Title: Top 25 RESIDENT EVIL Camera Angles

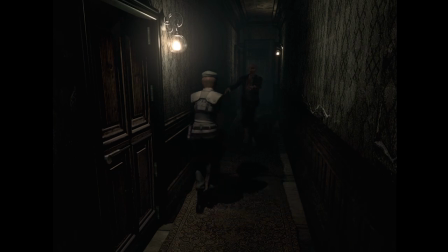Fixed camera Resident Evil games. The classics. They have a special place in my heart and in the hearts of many.
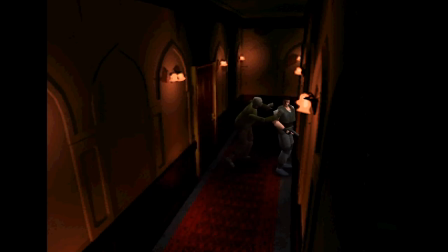Some people like to dismiss the old games as unplayable because of tank controls, but I played those games growing up and I didn't think about the control style.
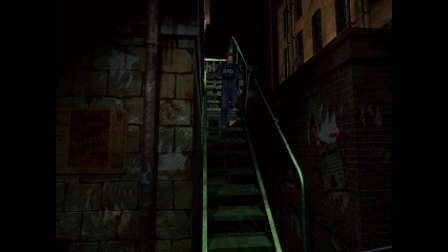I thought about how amazing the game looked. And it's not about the graphics, it's about the artistic presentation.
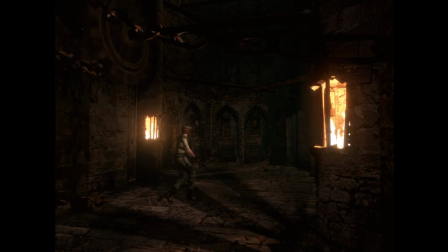Classic Resident Evil games feel like you're controlling a character in a movie through the lens of the camera.
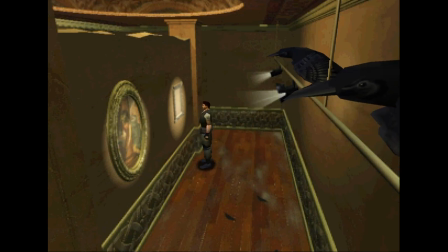I always found it so captivating. My mom would watch me play RE1 and comment that she felt like she was watching a movie.
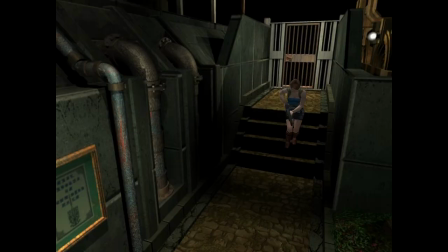That's because of the fixed camera. Cinematography is an art.
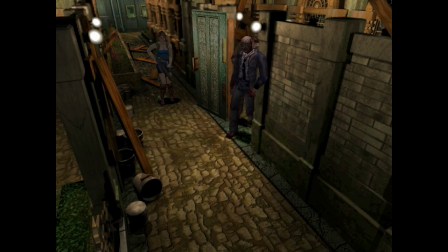Photographers will take excruciatingly long periods of time just trying to capture a shot from a certain angle, with the lighting just right.
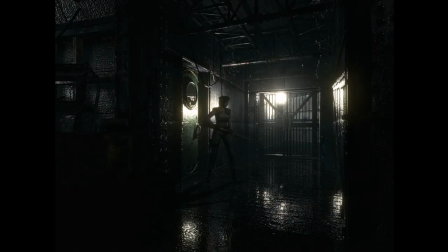Different lenses for focus. So much goes into how photos are taken and how movies are filmed.
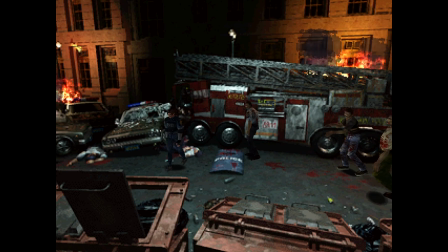When I look at classic Resident Evil games, I see the attention to detail put into every angle you see.
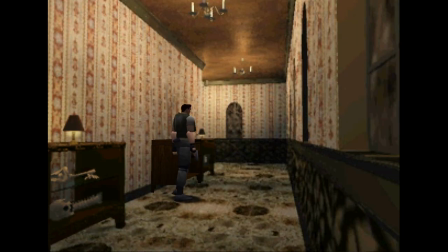How they frame shots to set up jump scares,
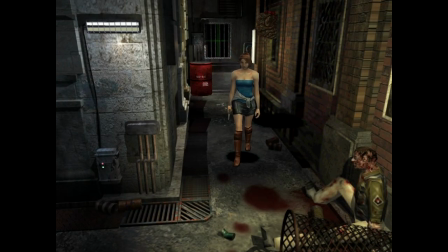running down a hallway in Resident Evil 3 to suddenly see a creature run across the wall and then it's gone when you turn around to inspect.
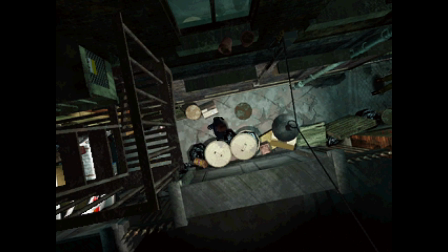High up angles that make you feel like you're spectating the action that you're controlling, like the alley behind the gun shop in RE2.
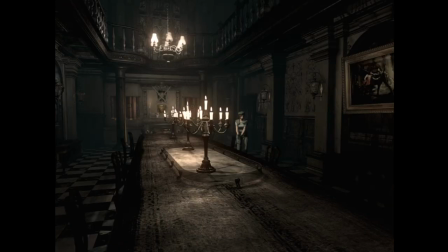Long horizontal angles showing the intimidating size of the dining room in RE1.
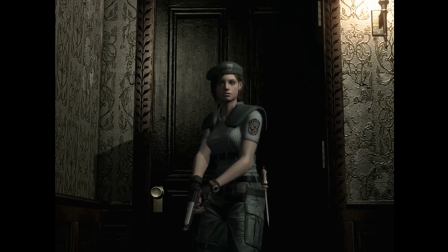Fixed camera angles provide us with intimate moments and rare close-ups of characters.
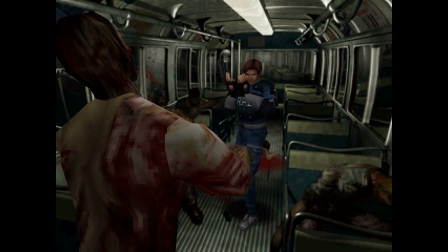We get to see what our characters look like instead of seeing the back of their head for the entire game.
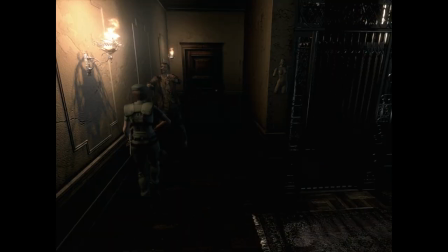Camera angles can create dread as we don't know what's waiting around the corner,
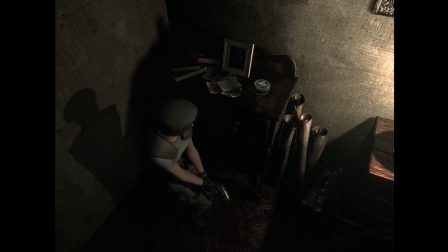they can draw our attention to important items so we don't need to have gamey indicators on screen, they can create a sense of drama,
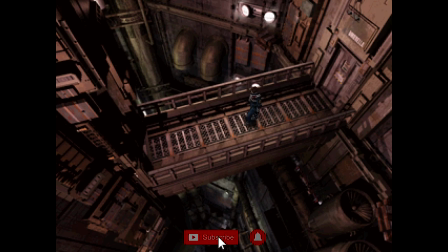tension, or wonder. Hello, I'm Under the Mayo and today I'm talking about my personal top 25 camera angles of Resident Evil.
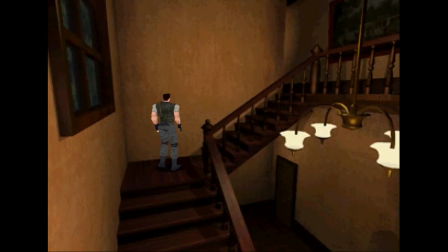I'll be sticking to the core numbered series, 1, 2, and 3,
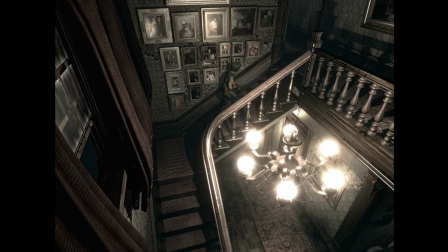including the 2002 GameCube remake, which tends to use similar angles to the original, they just look way better. Rounding out the bottom of this list at number 25 is The Cabin in the Woods.
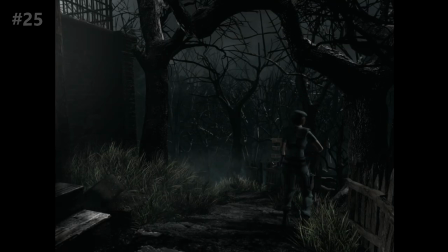When you leave the mansion in the remake of RE1, you're taken on a new path through the woods. You have no idea where this path is going.
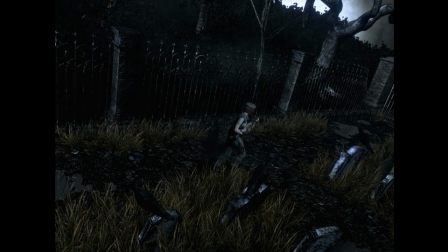Passing through the cemetery and trees, everything shrouded in darkness, and you hear a haunting scream in the distance.
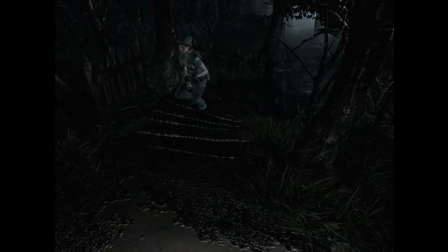Eventually you come across a cabin, presented from a low angle.
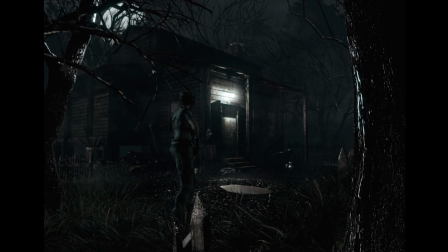Your character is in the foreground, but your attention is entirely consumed by the mysterious cabin, daring you to enter.
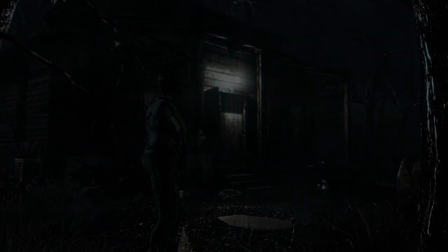Creepy, but also inviting at the same time. Just a beautiful angle. Number 24, the RPD Second Floor West Side Angle.
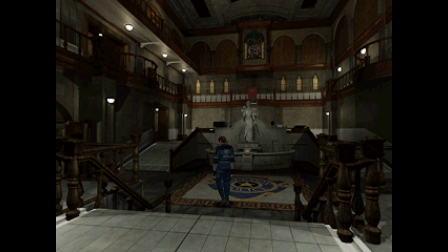It's tempting to pick the first angle as the best representation of the RPD, and maybe it is,
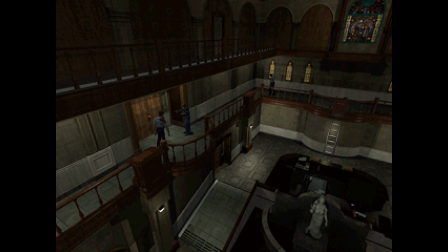but there's something about this distant second floor angle that better shows the scale of this strange place. You can feel the emptiness of this dead police station, hearing your footsteps echo and seeing so much of the room around you from this spectator angle.
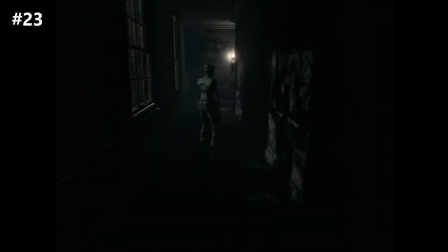Number 23, the Ahri remake West Side Moonlit Hallway.
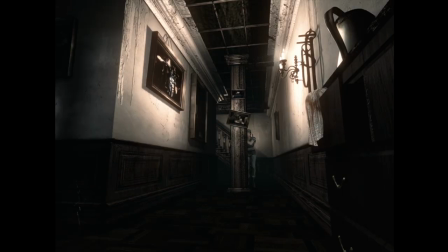Many locations of the Spencer Mansion, while darkly lit, are still at least lit, albeit conservatively.
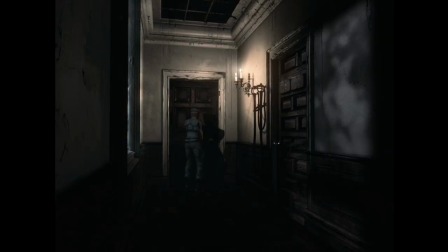Finally opening the armor key door at the end of the winding west side hallway leads you into a dark room only illuminated by the night sky through the windows.
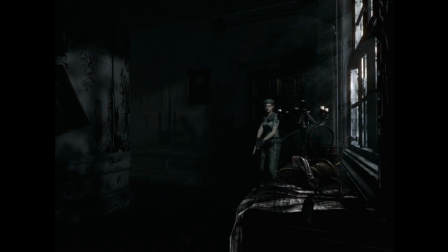It's a striking color change, drawing your attention to the window and the dust reflecting in the moonlight.
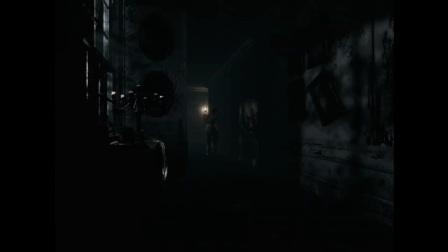Moving past this angle takes you to one of the most menacing hallways in the Resident Evil series, the wall painted by the shadows of zombies at the windows trying to claw their way in.
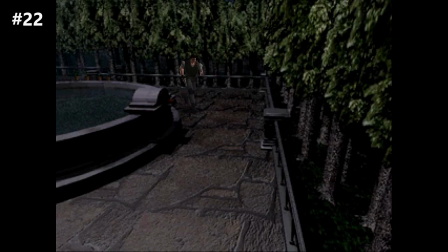Number 22, the RE1 Laboratory Entrance. After a game full of locations that are not too out of the ordinary,
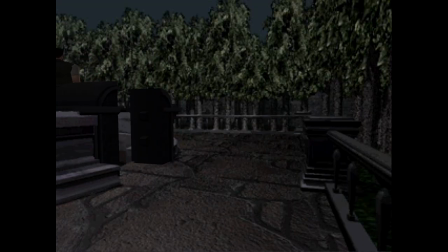draining the water here to reveal a descending staircase that leads to an elevator creates a sense of wonder.
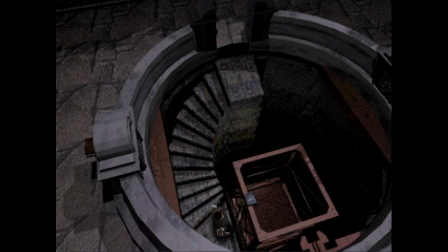Where does it lead? What could be hidden below this secret entrance? The dramatic top-down angle displays the darkness below, intensifying the mystery.
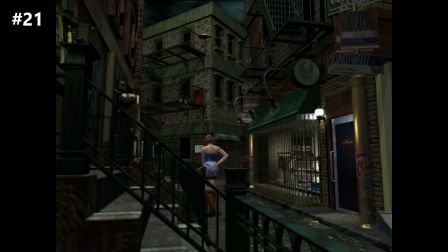Number 21, the RE3 Street leading to the bar. are.